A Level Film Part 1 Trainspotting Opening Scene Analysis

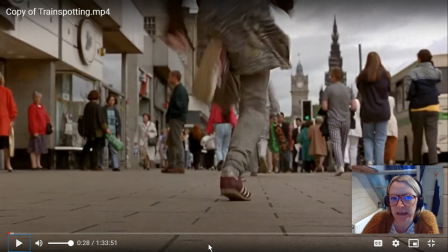4:04 So we have this rather sort of like grey scene in Edinburgh and this was shot on location. If you really really look at the people you will see a few people sort of like noticing the camera.
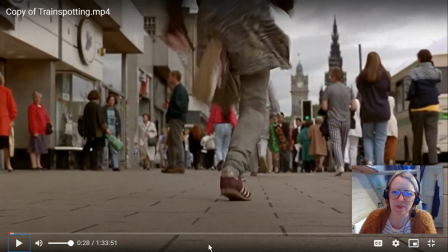4:22 That's kind of like a new wave kind of like aesthetic here with this the colors palette is very muted more on that in a moment when we get to meet Renton properly but this is an example of how Danny Boyle
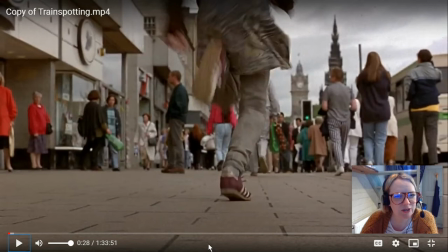4:38 is getting the audience to feel the rush and it's a combination of
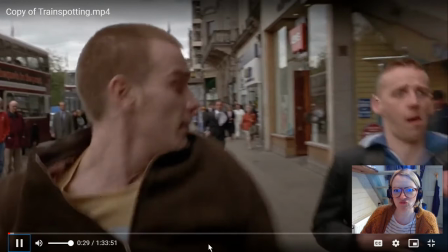4:43 cinematography and music okay
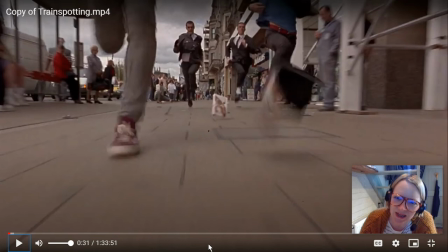4:51 so got Spud and Rent running down the high street that's a quite a good place to pause can you see the crowds in the background just sort of like where the camera watching now in terms of the narrative we can be like okay they're watching the chase but um this was on location
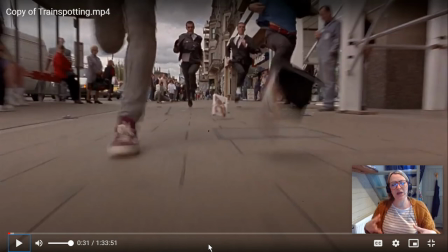5:06 so they are you know they're watching the actual scene being filmed so in terms of meaning here we've got um rent and spud dropping all these items as they run along so metaphorically we can talk about them kind of like um
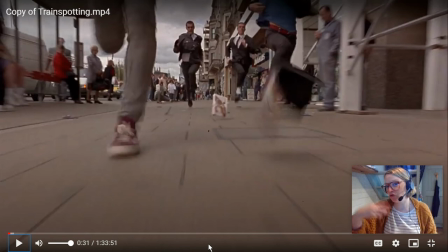5:22 either trying to cling on to this consumerist lifestyle that we are indoctrinated into living or they could be rejecting it because they're dropping all these items they're throwing them away um so the items are cds videos looks like they've just rubbed a woolworths
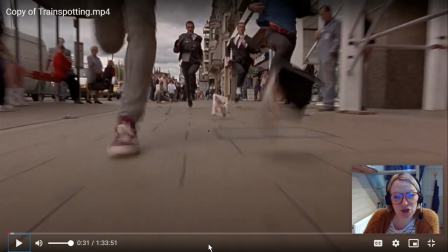5:39 and you they're being chased by symbols of authority okay
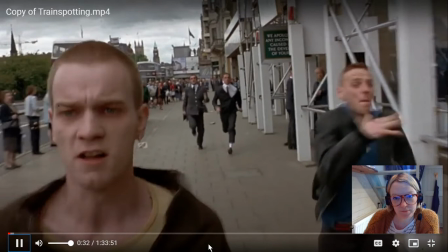5:44 so already we've got lots and lots of meaning just in the opening couple of shots choose
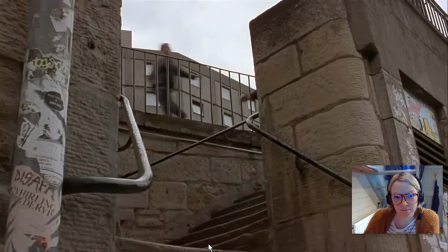5:51 life choose a job choose a career choose a family choose a fucking big television okay so um
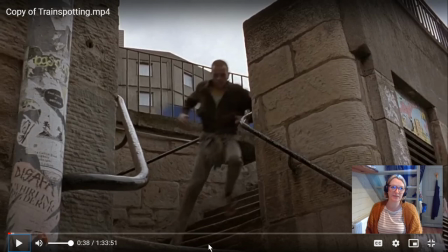6:00 with renton's voice over here um it reminds me very much of um a couple of films um from the
60s actually um one film that famously starts with the chase is
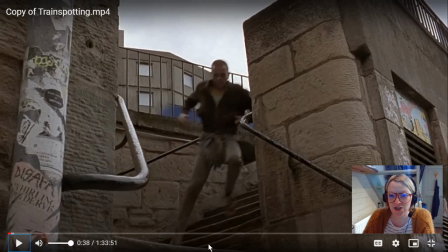6:13 the beatles film called a hard day's night um where the beatles are so famous they're being chased by fans and um they're they're running to escape and the music is really like pumping in that scene as well it's very feel the
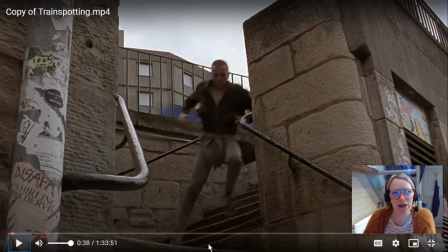6:27 rush scene as well from that from the 60s and another film that this voiceover reminds me of because it's so direct it reminds me a little bit of a film called Alfie starring Michael Caine from the 1960s um and the purpose of the um the voiceover in that film I think it's partially
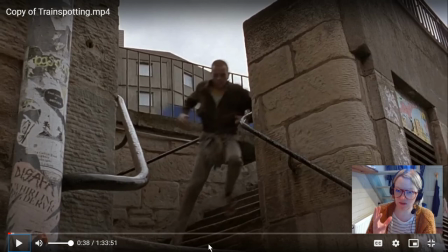6:44 um in this film as well is to create if you think about spectatorship theory is to create this alignment, this friendship, this bond between the audience and the character. So we know the character is bad. We see them doing bad things. They're running away from the police.
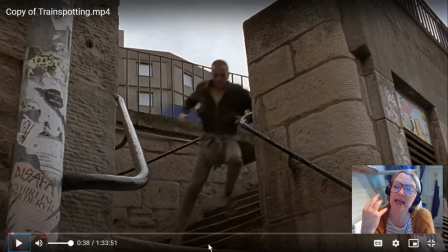7:03 But what we have here is this immediate connection. The voice is talking to us and it's creating sort of like a bond of friendship.
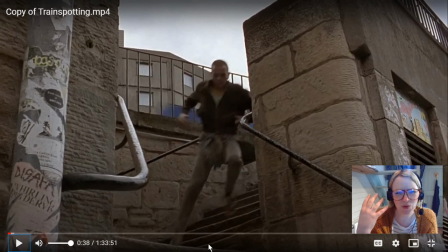7:15 It's creating and alignment here um and because we've got this internal diegesis that we are privy to as the audience there is quite an intimate connection that's made quite early now i'm not going to go into too much detail on the actual um connotations and breakdown of the monologue because that is a
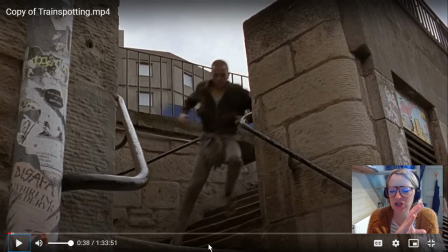7:33 whole lesson in itself but um we've got this like extremely energetic sort of like opening and then we have the kind of like juxtaposition here the things that he's saying in the speech
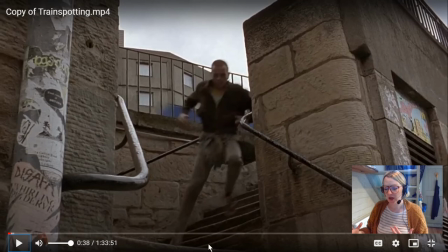7:49 he obtuse life and he's and he's as he's running along so it is this kind of like this message of youthful kind of like rebellion it's happening here so let's keep going
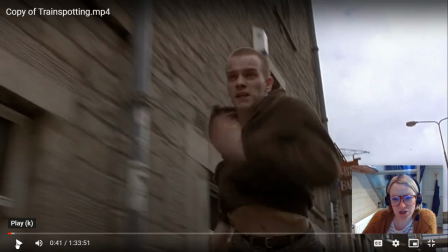8:05 So again, he's listing here the trappings of a consumerist lifestyle that he is rejecting.
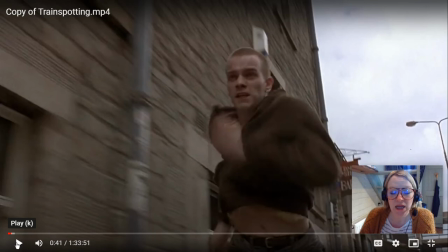8:12 He's saying everybody else living in this pseudo-individualist bubble of false consciousness, he is awake, he is alive, he is anti-authority, anti-establishment.
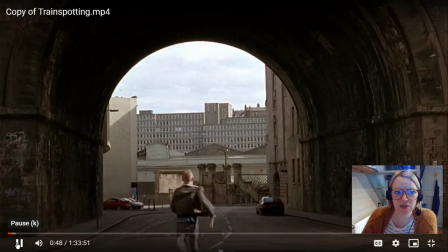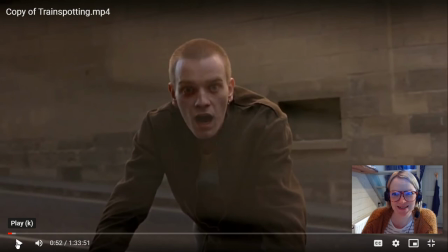okay there is there's the point oh got it right on so this actually this moment in the film in terms of the narrative this moment is repeated about a third
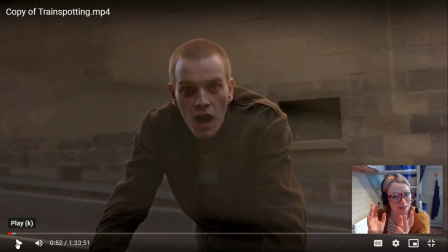8:51 of the way into the film um so essentially like the first third of the film is a flashback from from this moment so um those of you that have seen the film you know that this is the moment where he gets um smashed up by the police and then he goes into a
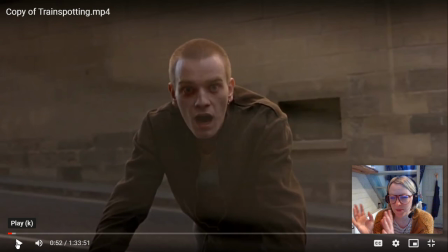9:10 a program um where he has to take methadone and spud goes to jail and that happens a little bit of like a way into the film i think it's about a third so we've got this idea here immediately we don't we don't recognize
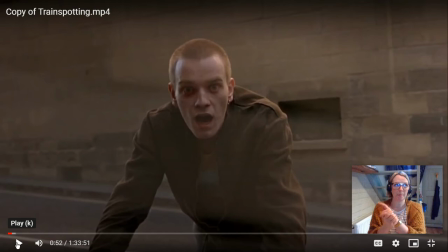9:25 it yet but the narrative is very um fragmented fragmented okay it's not it's non-linear but it's non-linear to the extent that it's really fragmented and the narrative structure of this film sort of mirrors his um state of mind
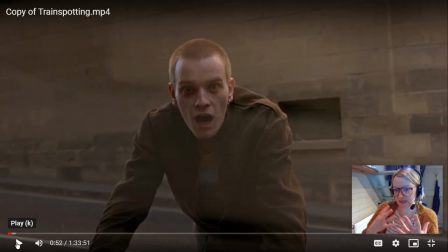9:45 so we've got this really fragmented sort of like part at the beginning that replicates his um his state of mind as an addict and we've got here a lovely is to have a little look at this frame lovely fourth wall break which is a brechtian
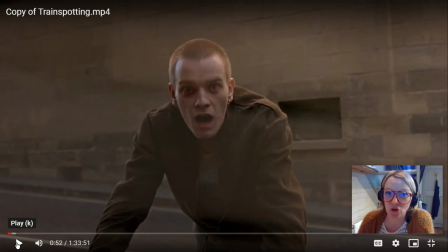10:01 technique which is all about waking the audience up from their state of false consciousness so this concept of feel the rush is extended here as the director is trying to communicate with the audience really directly and
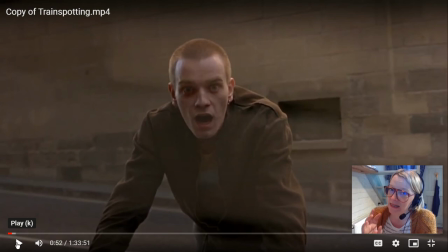10:20 also the character of rent in here the narrative voice of renton it's interesting for the audience because he's criticizing the mainstream lifestyle so he's criticizing your um commodity fetishism he's criticizing your beliefs but at the same time we you know with that we
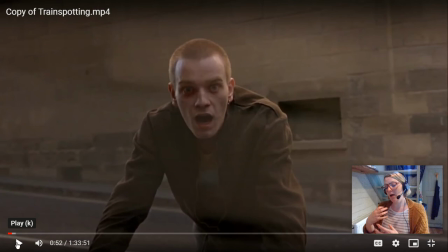10:36 have to have this alignment where we where we're gonna um feel that intimacy and friendship so um this fourth wall break is really really powerful at
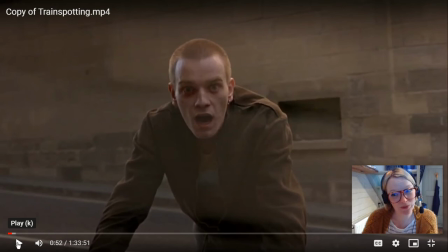10:48 this moment it's threatening but also we renting is so charming and so charismatic that we kind of like we want to be on you know we want to be on his side but at the same time it's quite a sort of like it's quite an antagonistic and threatening fourth war break so it's
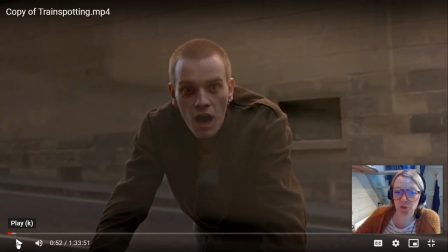11:05 got sort of like a couple of different layers here to this moment um so the lighting there we it looks pretty natural but we've got a kind of like a halo effect going on here i think it's really interesting that costume wise he um he's at the height of his addiction He is
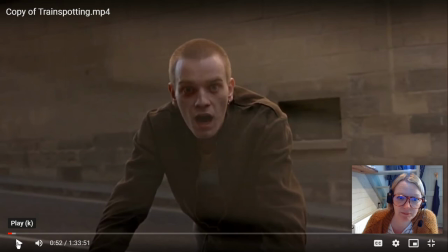11:20 in these sort of like these sickly brown colours and he's really just blending in sort of like to the scenery here.